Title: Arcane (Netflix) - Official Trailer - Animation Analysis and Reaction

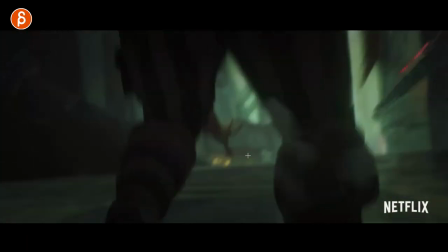[20:45]
See a slight wobble, just a little bit. Give it a slight handheld feel. And you got your slight shake.
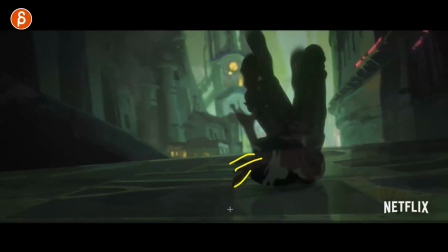[20:52]
Great mechanics. Look at this here. One frame. Always reads.
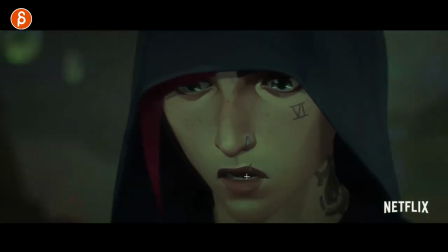[20:59]
It's really great. I know that I keep saying this, but come on, it is really, really great. It's so well done.
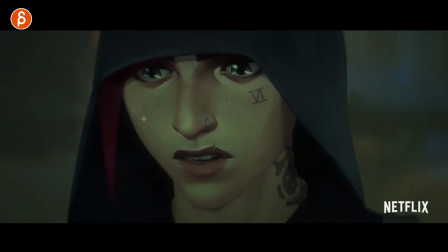[21:04]
So impressed by all of this. And the fleshiness.
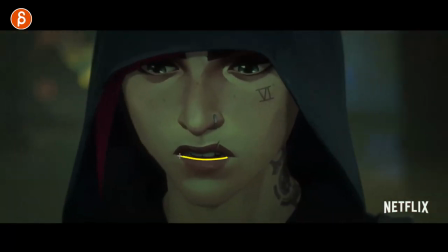[21:11]
Just enough detail. It's never static, with always just enough asymmetry in the face.
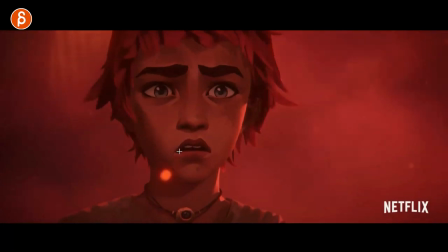[21:20]
Even this here, the height of that. This is really the trailer of faces. See all the little slight details here in the facial animation. And always the shoulders.
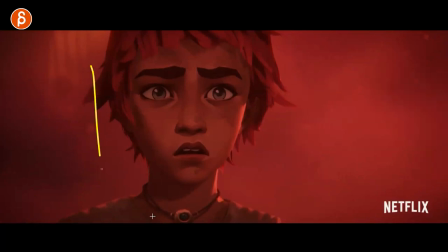[21:32]
I love this too, because again, I guess it's for students watching, but if you have something like this, right, this is your focus, do not neglect that. The character is still going to emote throughout the rest of the body. So don't just animate here and then that's it.
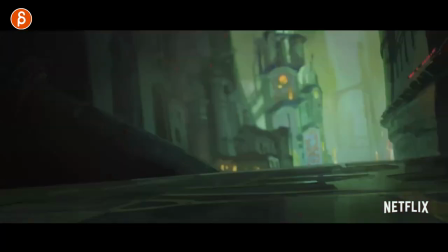[21:46]
Even that slight raise in the shoulders just gives you just enough connectivity throughout that the body is alive and breathing.
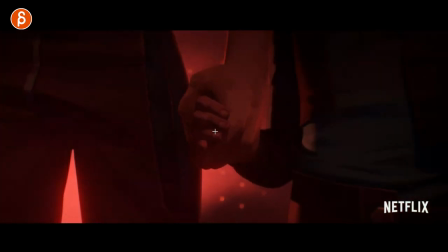[21:53]
It's great. Even this squeeze, how the fingers change towards the end.
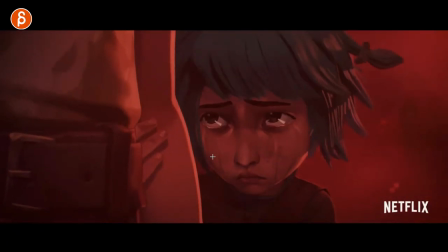[21:58]
This was crazy town. This whole trailer, crazy town. Lots of darts. And to me, darts, just, it's just a thought process.
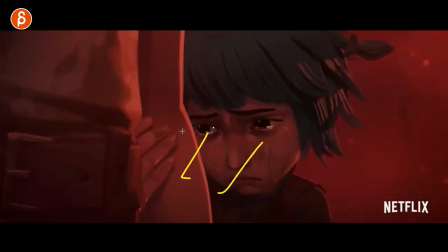[22:06]
There's just a lot of characters watching, thinking, processing thought. It's great.
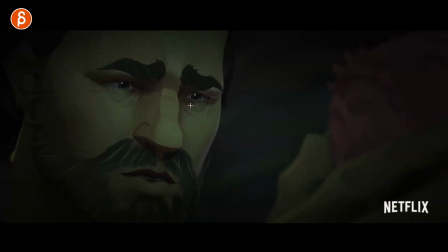[22:11]
Oof, that was a nice lower lip pull right through there. Look at this. So nice. You can really see now because it's so painterly how the texture stretch. Compression here, you can see all even goes in here and then out into that.
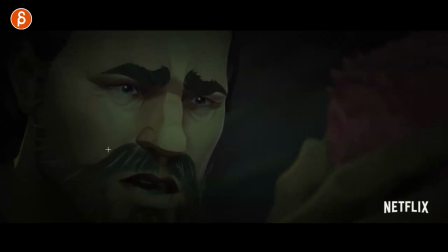[22:28]
Just gives it such nice organic life. You should see my face right now. Kind of mimicking what the character's saying, but I just love this. You can see the harshness in the jaw and how it's reflecting it through there, right through there. It's all connected.
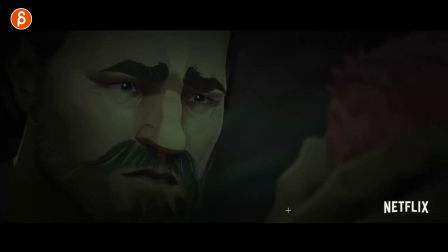[22:45]
It's really neat. Even here, look at that. Get a slight tension in the thumb.
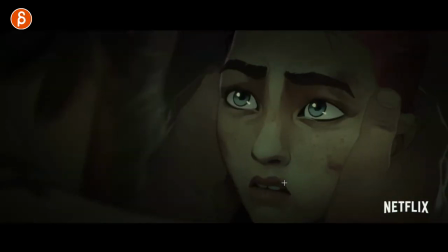[22:50]
It's really insane. The amount of detail everywhere.
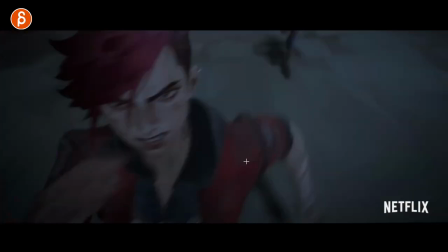[22:57]
That is the trailer of faces. Upside down, look at that. It's cool too.
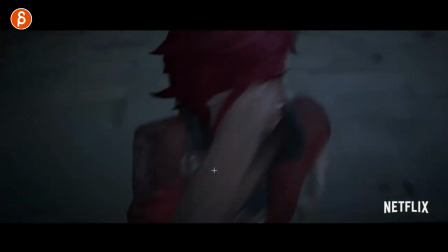[23:04]
So cool, just everything. Nice run again. Nice how high they go, even through there in one frame.
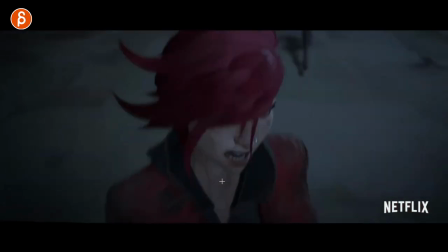[23:13]
You get your grouping of fingers. Yeah, the animation just absolutely fantastic. I don't know what's going on here, but it's awesome. More effects. Uh-oh, darkness.
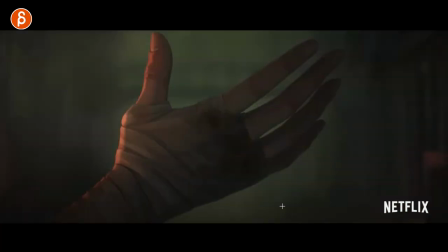[23:24]
That means we are getting to even more montage-y stuff.
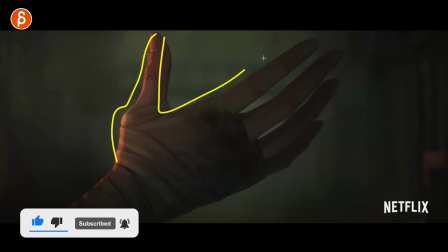[23:31]
See, even this here, right? I love this. So you got your hand pose, and the character back there, right?
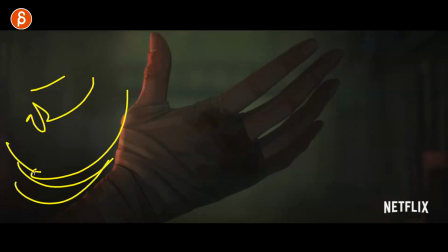[23:38]
If you follow that drawing, whatever, there's going to be an arm and a body and a face. Why am I saying this?
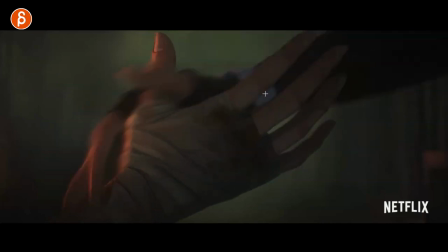[23:44]
Because the character looking at the other character reaching is going to have a slight anticipation. And you can see it here in the rotation of that wrist. See that? Slight rotation. You can see this here. It's ever so slight movement in the fingers. But it's neat.
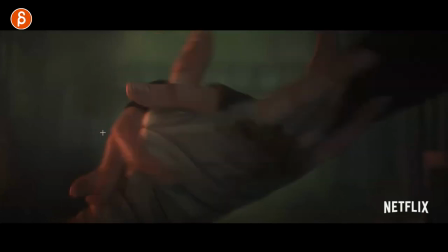[24:00]
It's like the person knows, well, this character is going to come. And give me their hand, I'm gonna rotate over just a little bit.
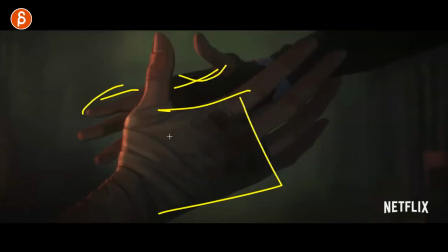[24:07]
It's like the subconscious thing of I want to give more surface to this hand for a better grip.
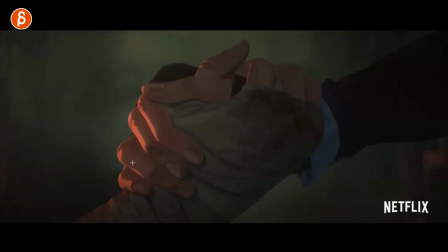[24:13]
I know this is so up my alley. I so love this. It's like tightening of this finger here just throughout that section. I don't know who animated this, but so cool. Again, coming in here for tightening.
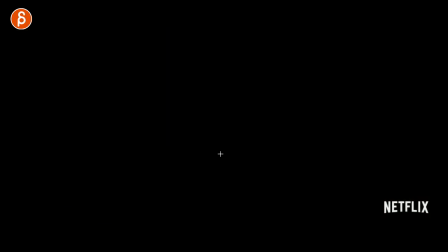[24:27]
Oh, it's so cool. Might as well. I mean, it's that close up, right?
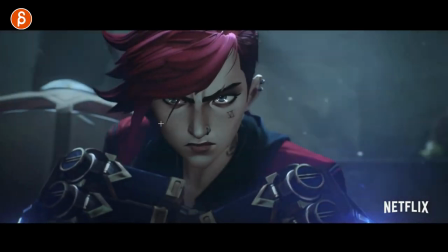[24:32]
You gotta do. Got to be consistent throughout the whole thing and have all the details there.
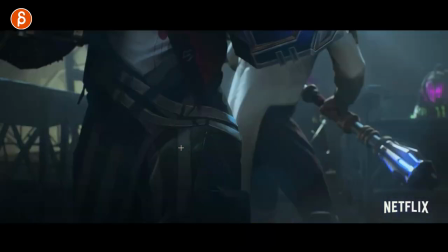[24:37]
Again, loving the facial animation there. Wait, what?
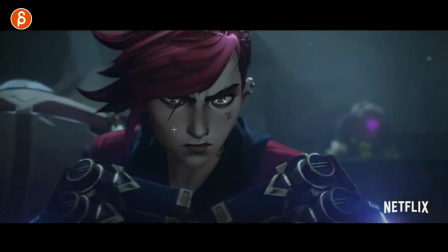[24:42]
Hold on. What is she doing? Getting ready and... Oh, that's a little Mission Impossible arm pump.
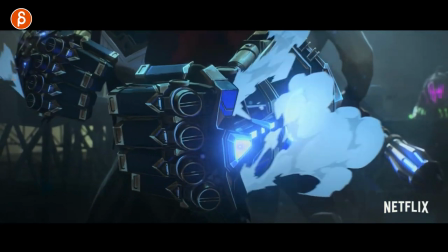[24:52]
That's cool. Look at this. But I mean, then you got your full-on 2D effects.